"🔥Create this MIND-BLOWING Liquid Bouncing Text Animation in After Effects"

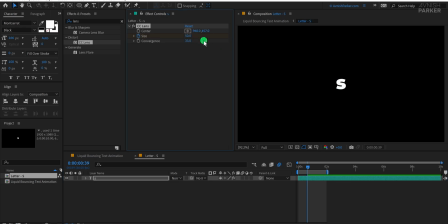8:18 This will create a zoom-like distortion that grows over time and adds extra energy to your text bounce animation.
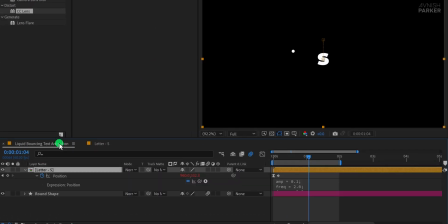8:25 Let's go back to the main timeline and combine both the animations together. I noticed the Y position movement on my text layer feels a bit too much, so I'm going to reduce it slightly. Head to the first keyframe and adjust the Y position so that it results in a smaller, more subtle movement.
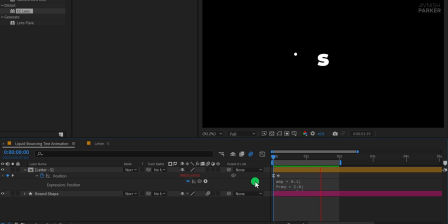8:44 You can, of course, tweak it based on your own design preferences. Now I want to place the letter S layer just beneath the round shape layer. However, since we already added position keyframes, dragging it directly won't work as expected.
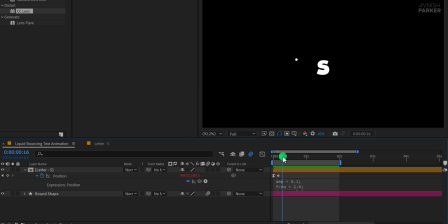8:58 It'll automatically create a new keyframe. To move it without disturbing the animation, select both position keyframes on the S layer. Then hover over one of the keyframes on the layer itself and drag the layer from there. This way, the position gets adjusted visually, but no new keyframes are added, which keeps the animation intact.
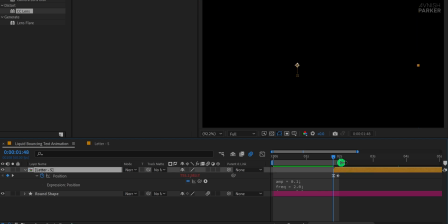9:17 Now go to the timing where the round shape bounces and position the letter S layer right underneath it, syncing both animations nicely. Now turn on motion blur for the S layer to enhance the bounce and make it more dynamic. All right, it's time to animate the second letter.
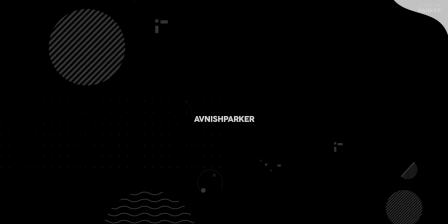9:35 Instead of duplicating the letter S directly in the timeline, which would share the same source composition, we need to duplicate the composition from the project panel.
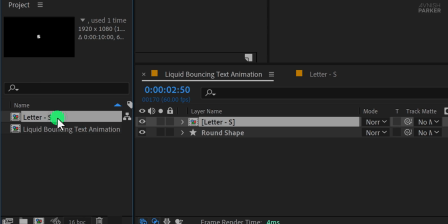9:45 That way, each letter has its own independent comp, allowing us to make unique changes without affecting the original. Just select the letter S comp in the project window, duplicate, rename it, and you're all set to animate the next letter individually. In the timeline, duplicate the letter S comp, then select the letter N in the project and letter S layer in the timeline,
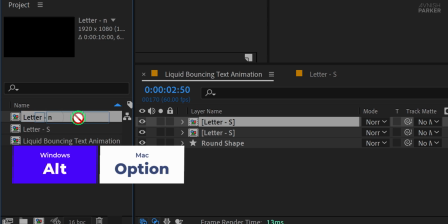10:08 and then press and hold the Alt or Option on your keyboard and place this letter N on the letter S comp.
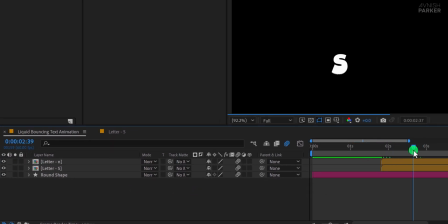10:14 This will replace the selected comp with the new one.
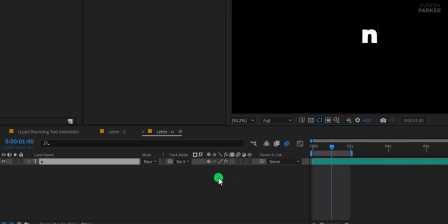10:18 Open the new letter N composition, change the text from S to N, and switch back to the main timeline. Now we need to position this new letter next to the previous one. As before, press U to reveal all keyframes.
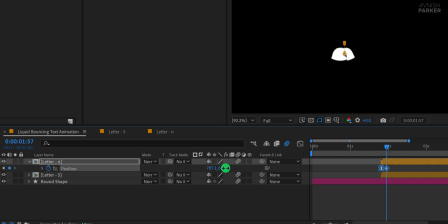10:31 Select both keyframes. Then while hovering over any keyframe in the timeline, change the X position value to move the letter horizontally. This avoids adding any new unwanted keyframes. To make the sequence look more interesting, you can also offset this layer by a few frames so the animation appears more dynamic and natural.
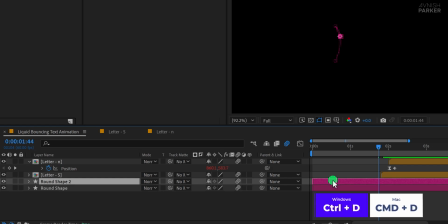10:51 Now let's duplicate the round shape layer. Select it and press U to reveal its keyframes. Since this layer contains multiple position keyframes, we'll use a more flexible method to adjust its placement.
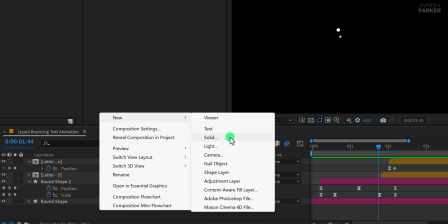11:05 First, create a new null object and name it shape position.
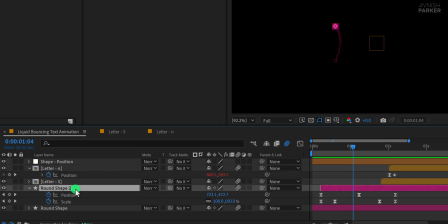11:10 Then parent the new round shape layer to this null object. Just grab this pick whip and drop it to the shape position layer. Open the position of the null object and adjust its values instead of moving the shape layer directly.
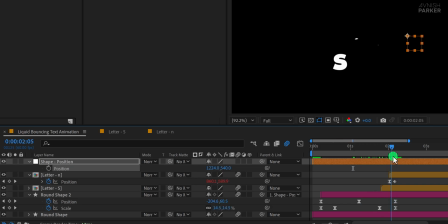11:24 Because the shape layer is now parented to the null, any changes you make to the null's position will automatically affect the shape layer. Arrange the timing and position of each letter and shape carefully so that it looks like the drop is smoothly transforming into the letter.
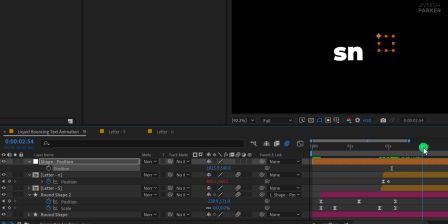11:39 It might take a little time to get everything aligned perfectly, but I'm sure you'll manage it well. Now, for making the shape animation different from the previous one, you can select it and make the changes in the motion path of that shape layer.
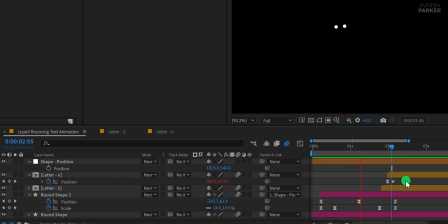11:53 You can make it different from the previous one, and it will have a different look. Just make sure to align the text properly with the shape layer.
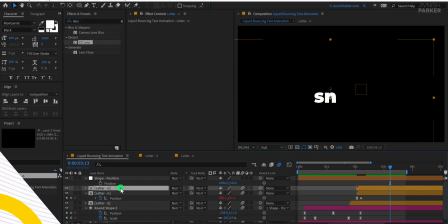12:02 You can spend some time to match it. Once you're happy with how the transition looks, you can go ahead and complete the rest of the word.
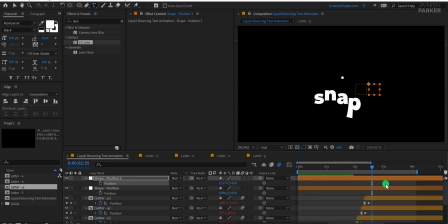12:10 The process is the same. Duplicate the composition for each new letter, rename it, replace it in the timeline, adjust the position, and if needed, offset the timing slightly to keep the motion dynamic. To save time, I'm fast-forwarding through this step.